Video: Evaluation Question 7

Since our preliminary, Forever 11, we have made significant improvements in many ways, which we've then integrated into Exposure. Starting with the names of our films, we can already see an improvement, as Forever 11 didn't fit the storyline of our preliminary,
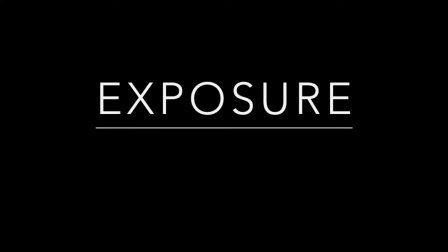whereas Exposure was designed after we made the narrative of our piece, and therefore was a lot more applicable to the storyline and the narrative. The opening scenes for both our preliminary and our final product were both very different.
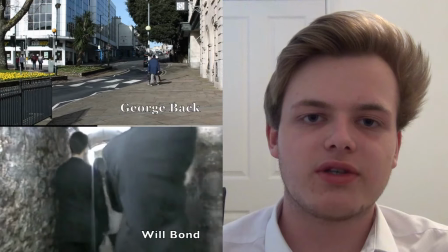This is because for the preliminary, we didn't entirely stick to the correct conventions when displaying the titles,
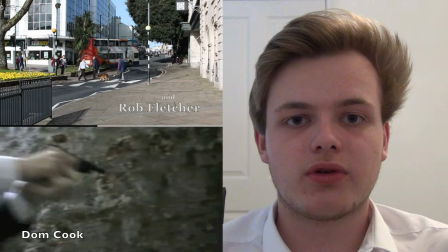whereas for our final product, we did everything properly.
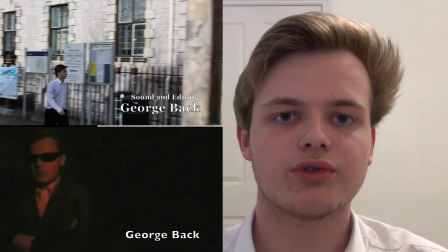We did this by using the correct technical names for each of our roles in comparison to the preliminary, where we simply only put our names. We used different camera techniques in our preliminary to our final product.
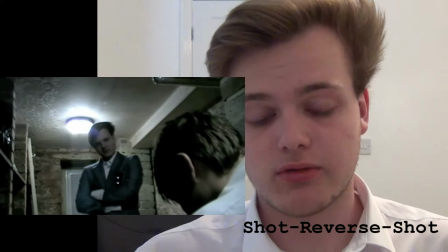Some of the techniques we used in the preliminary were the 180-degree wall, shot reverse shot, and a match on action.
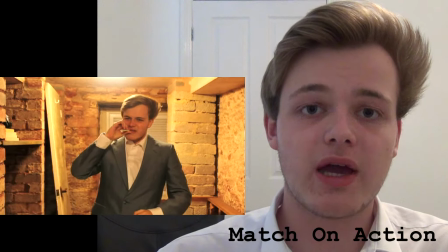These we used and integrated very well.
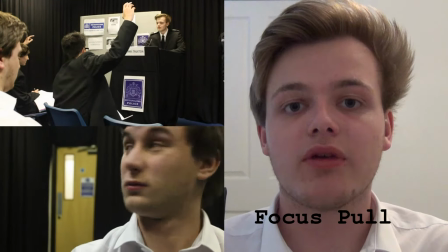However, we built upon those, both using them and using other camera techniques in our final product, such as the focus pull. In each of our opening scenes, we also felt that the use of music in our final product gave a much more professional feeling in comparison to jumping straight in with the diegetic sound and the immediate attention of this person being taken through a hallway with their head with a bag on it. The narrative for our preliminary and our final piece are both very similar. However, we felt that our preliminary was fairly bland in terms of its narrative content, and so what we wanted to do with our final piece was expand and make it in a lot more depth,
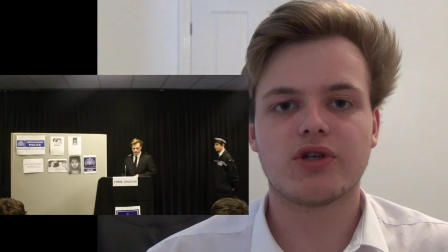which is why we then included the press conference and brought in additional cast members to then lead into the interrogation scene,
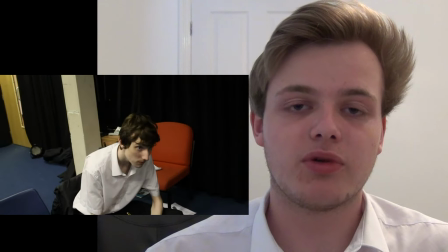rather than follow our preliminary, which was just the interrogation scene.
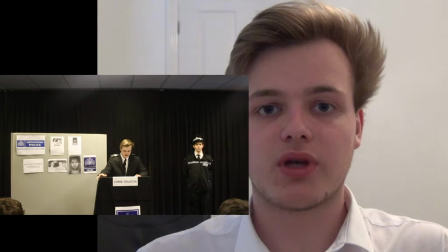With the additional use of the flashback in time in our preliminary, which gave a snippet of what happened earlier to then lead into the interrogation scene,
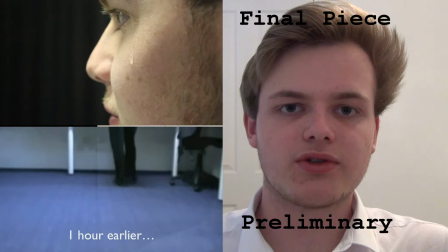whereas we felt this didn't quite fit, so instead we modified it so that for our final piece it was a flash forward in time to show the outcome of what happened in the events that you had just seen in the press conference. This made the narrative for our final piece, Exposure, much easier to follow than our preliminary. We also used a different type of shot, point of view shot in our final product, which worked really well with the interrogation scene,
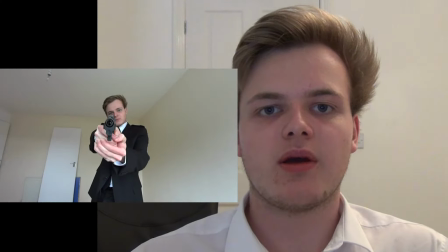looking from the perspective of Dom, the protagonist, up at the gun barrel of the antagonist. Additionally, we used the high angle and low angle shots just as we did in the preliminary,
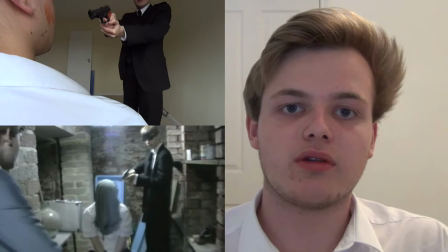as we felt that they worked very well in portraying the different positions of each character. Overall, I feel that we learned a lot from the preliminary,
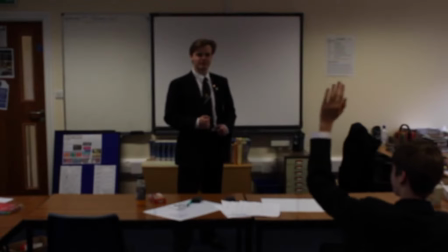which then gave us ideas to practice the focus pulls and to do other types of shots in the final product, which we are now very proud of.